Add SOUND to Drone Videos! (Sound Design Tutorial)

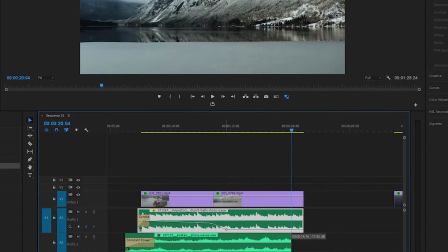I've then added a new keyframe near the end of the clip and lowered the audio even more.
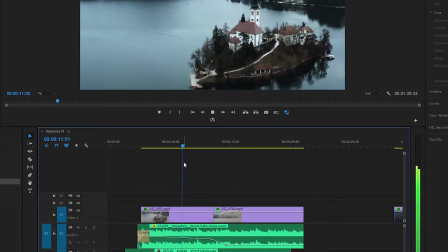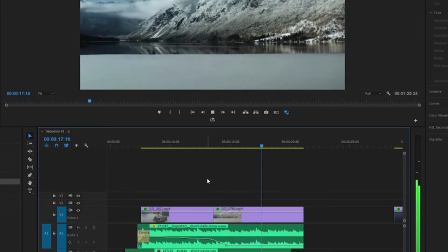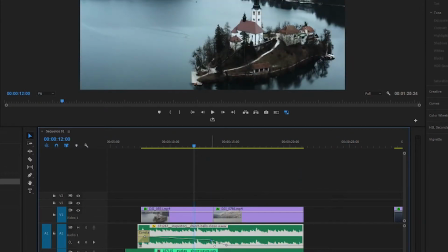That way, we really sort of established that these 2 shots are in the same location and belong to the same scene.
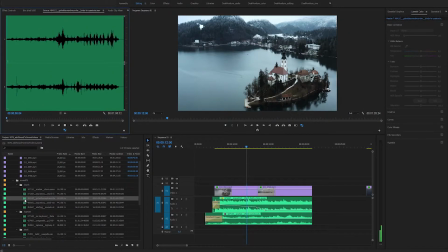The way we did it implies that the church from the first shot is somewhere near these mountains, a really nifty trick to improve your films for your viewers.
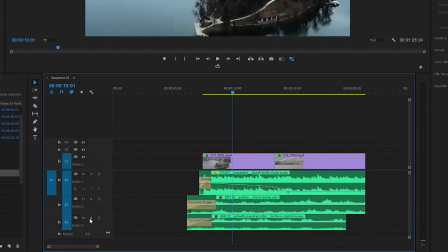I have then added the birds chirping sound effect. What I did here was, I soloed the layer and lowered the overall gain by looking at the audio meter.
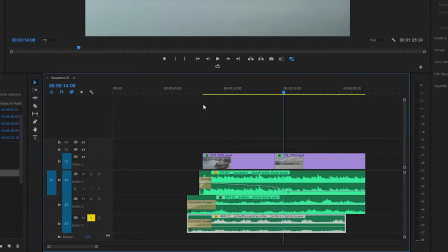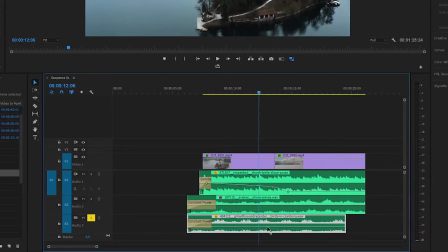It's not the point that the viewer can focus on every single sound and take it apart from the rest.
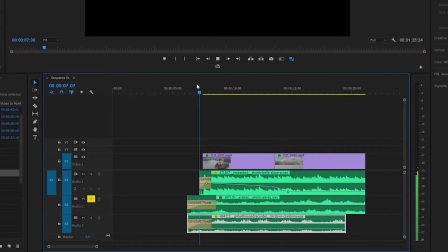When designing sound, we layer many sound effects to create a full audio experience for the viewer.
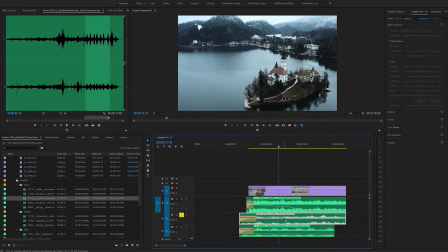Then I layered other sound effects and adjusted their levels. As you might have noticed, I'm really rushing through this to get the important information out there as fast as possible.
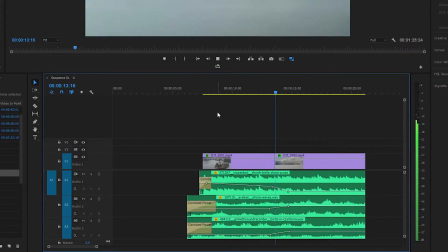I will not cover the things I already explained. I'm really trying to get out as much as useful information as I can in the shortest time possible.
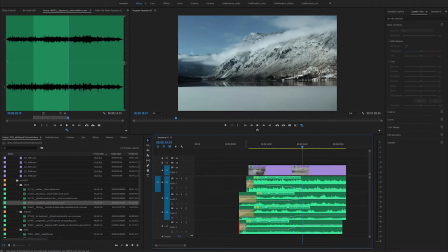Here I'm just refining the gain of the audio layers, and I'm adding a wind layer and again adjusting it to barely be heard.
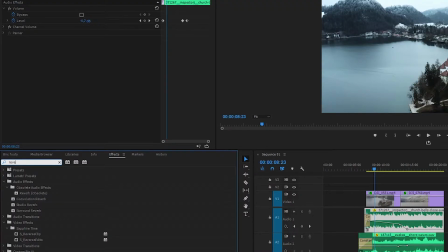And finally, we will add a reverb sound effect to the church bell clip. Do this by going into the Effects tab and search for reverb.
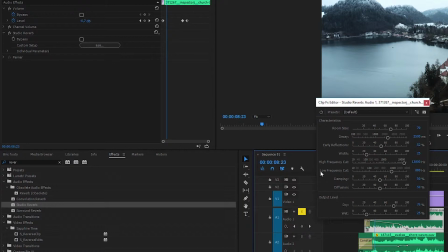This will add a nice echo to our sound, and it will really make the viewer feel like he's in the valley where the church is.
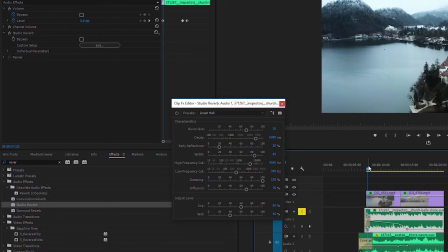I would suggest adding reverb to all your clips to make them sound more realistic,
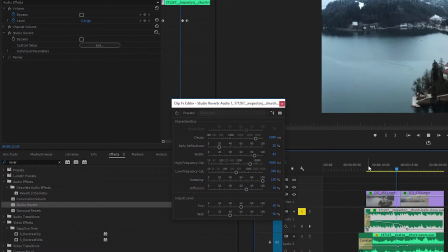but for the purposes of this tutorial I just wanted to show you what could be done, and I didn't want to repeat myself too much. As well as the fact that some clips you download might already have lots of reverb. And here is the final result of the first sequence.
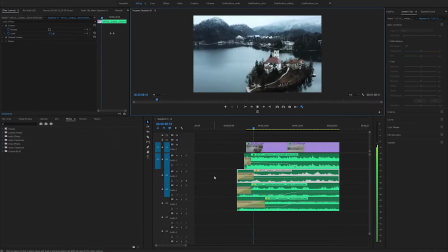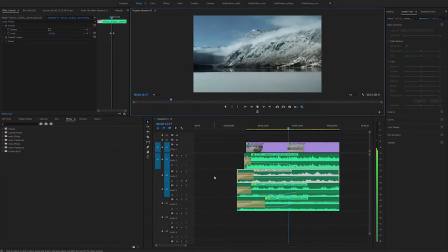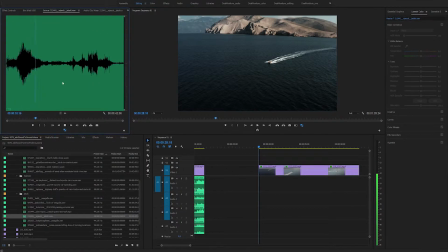Moving on to the jet ski scene. We firstly have a mono sound clip, meaning the sound is only in one channel.
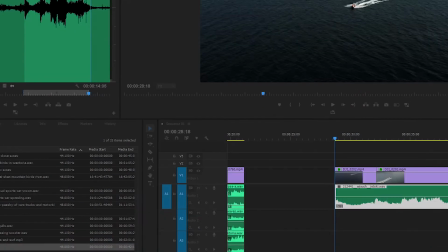We can leave it like that and it will play just fine in stereo,
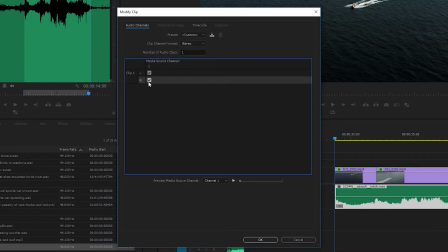but in the last scene I'll show you why you might want to modify the properties of the audio clip and make it stereo like I'm doing it right now.
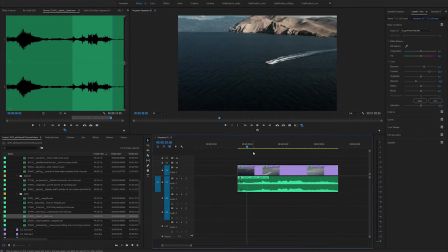Again, doing the same thing like before, but right here I don't really have a powerful engine sound at the end of my audio sample,
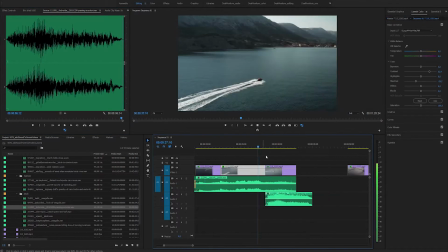so I'm layering another engine sound at the end of it, when the camera and the viewer's eyes are the closest, sort of say.
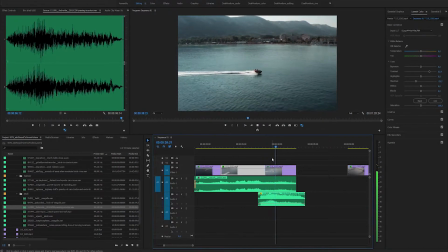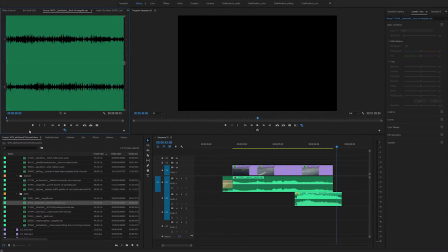Then layering the seagull sound clip and the clip of waves hitting a boat.
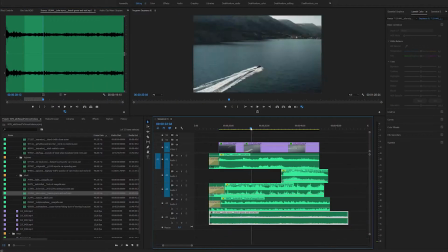And for the final touch I added sound sample from the beach and I slowly made it louder as we approach the shore with each shot.
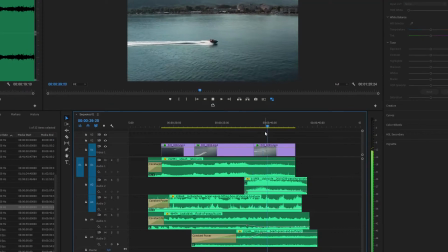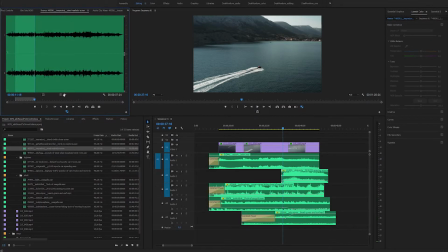And for the final touch I added some wind sounds from the previous scene. And here's the final sound assembly.
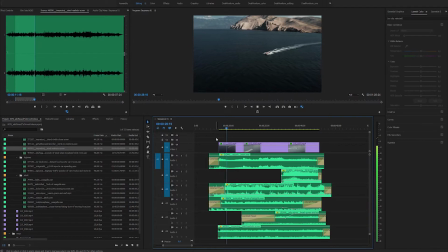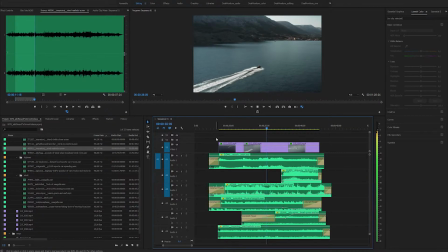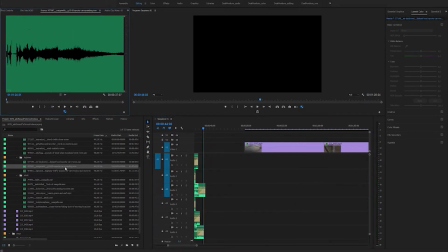Moving on to the final scene, we're starting off like before.
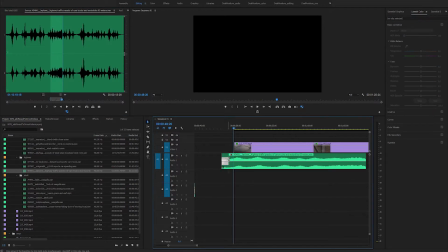My first layer is the ambience highway sound of cars passing by, and then I'm adding some seagulls from the jet ski scene,
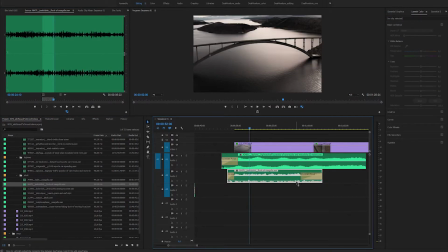since this shot is also taking place at sea, so it'll be a nice addition to the overall feel of the scene.
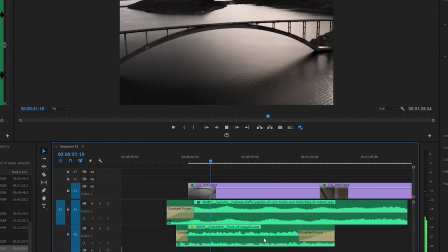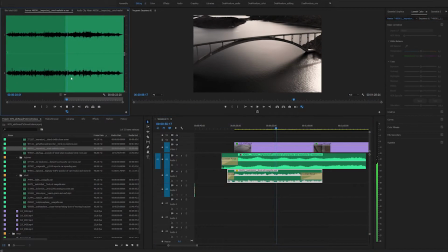Adding another layer of wind just like before, as well as the waves hitting the shore from the very first scene with the church.
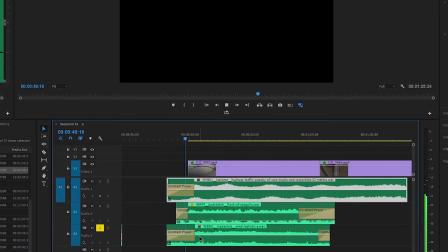And starting to adjust the gains a bit.
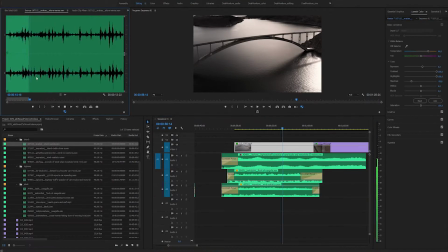Again, use the layer soloing as well as look at the levels. For background sound effects I always aim for -20 to -30 decibels.
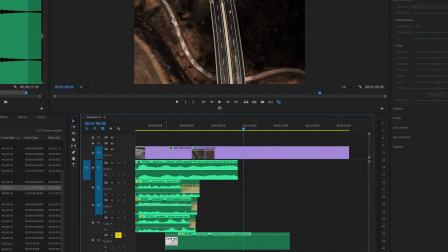Now I'm adding the sound effect of the sports car speeding up. This will be our main sound effect for this scene, so we will really emphasize on it.
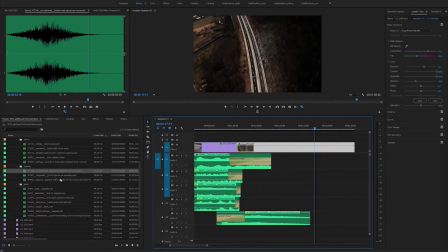And I'm finally adding some birds chirping to the second shot of the scene and creating another copy of the highway sound as the main sports car sound fades away.
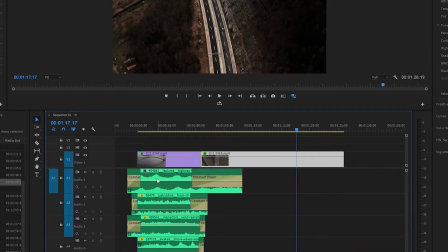A quick and easy way to copy clips is by holding Alt on your keyboard and clicking and dragging the clip to duplicate it.
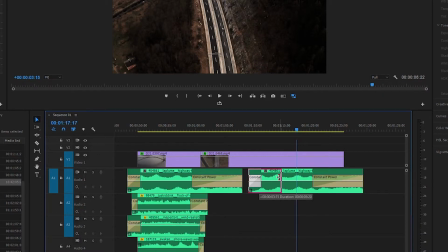Here is what the layout sounds like so far.
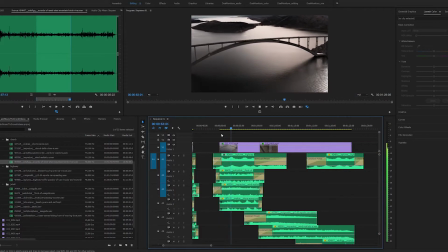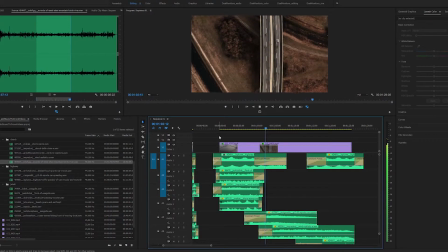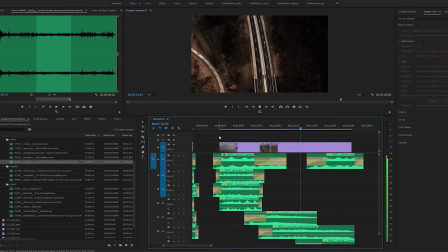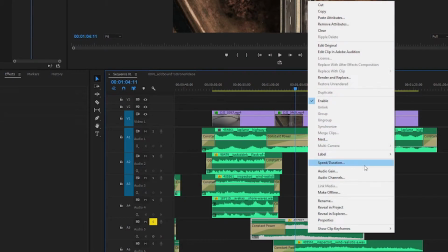And for the final touches we will emphasize on the sports car by firstly upping the gain so that it goes to that -6 decibels.
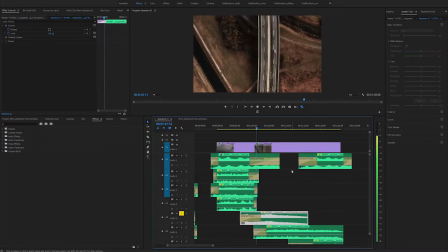And then we will create an effect of the sound going from one ear to the other, again to bring the viewer inside our film. That's why it's important to know how to convert your sound clips to stereo in case they are recorded in mono, like I showed you in the previous scene.
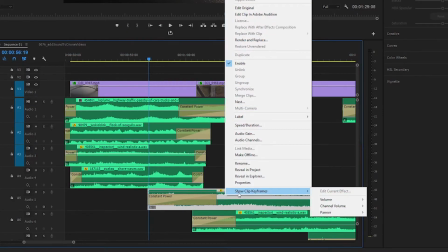We will begin by right-clicking on the clip and selecting Show Clip Keyframes, Banner and Balance.
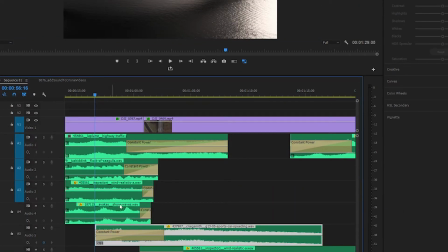Then we will set our playhead on the beginning of the clip and create a keyframe.
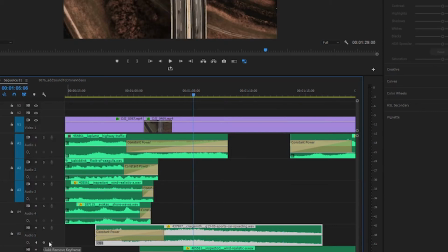If we put one keyframe on the top and the other on the bottom, the sound will flow from one ear to the other, in this case from left to right.
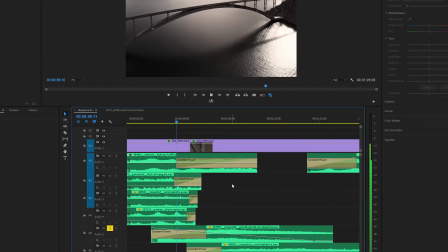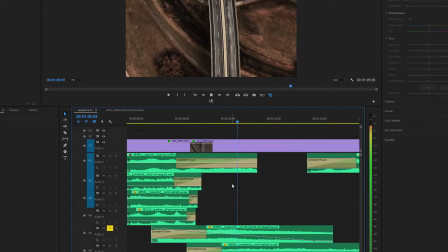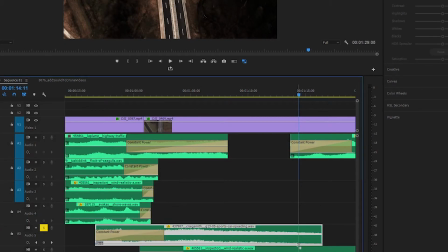But since the car is entering the shot from the right of the screen, we will switch the keyframes and it will sound much more believable.
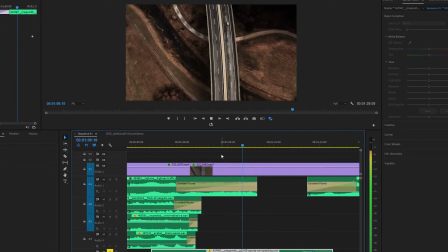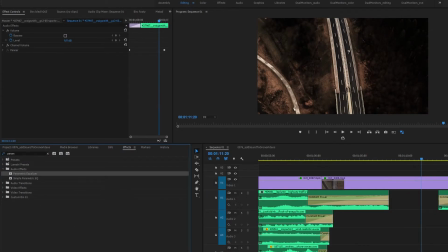And for the final touch, we will equalize the clip a bit. In the effects panel, search and apply the parametric equalizer.
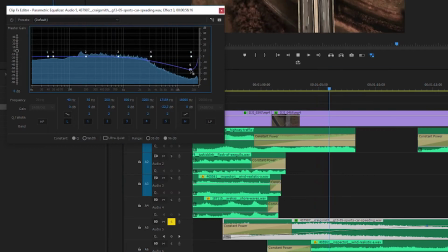We will firstly lower the higher frequencies to get rid of the noise, and then we will up the bass a bit to make the car sound more powerful.
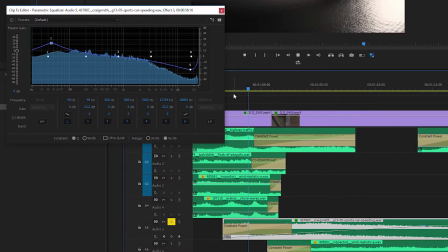Similar to reverb, you should really equalize all of your clips if you want that full control.
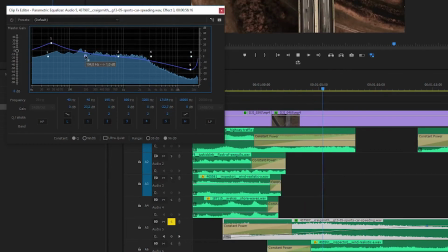Make sure not to overdo equalization because your sound might start clipping. And again, for the full effect, I'm finishing off with some reverb.
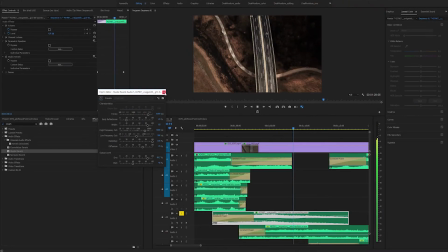And here is the final result.
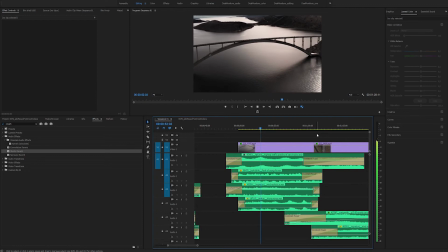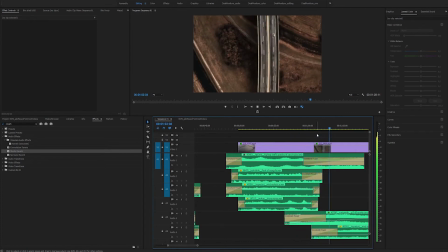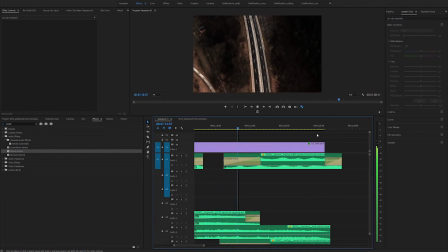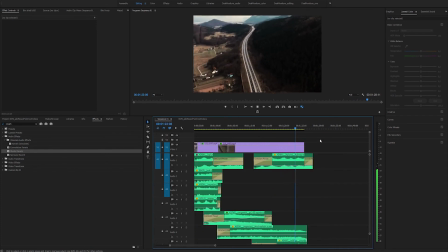And that's about it. Very easy thing to do, but it makes your video much more professional looking. Or sounding. Once again, the link to download the free sounds is down in the description. If you enjoyed this video, make sure to smash like and smash subscribe. Thanks for watching and goodbye.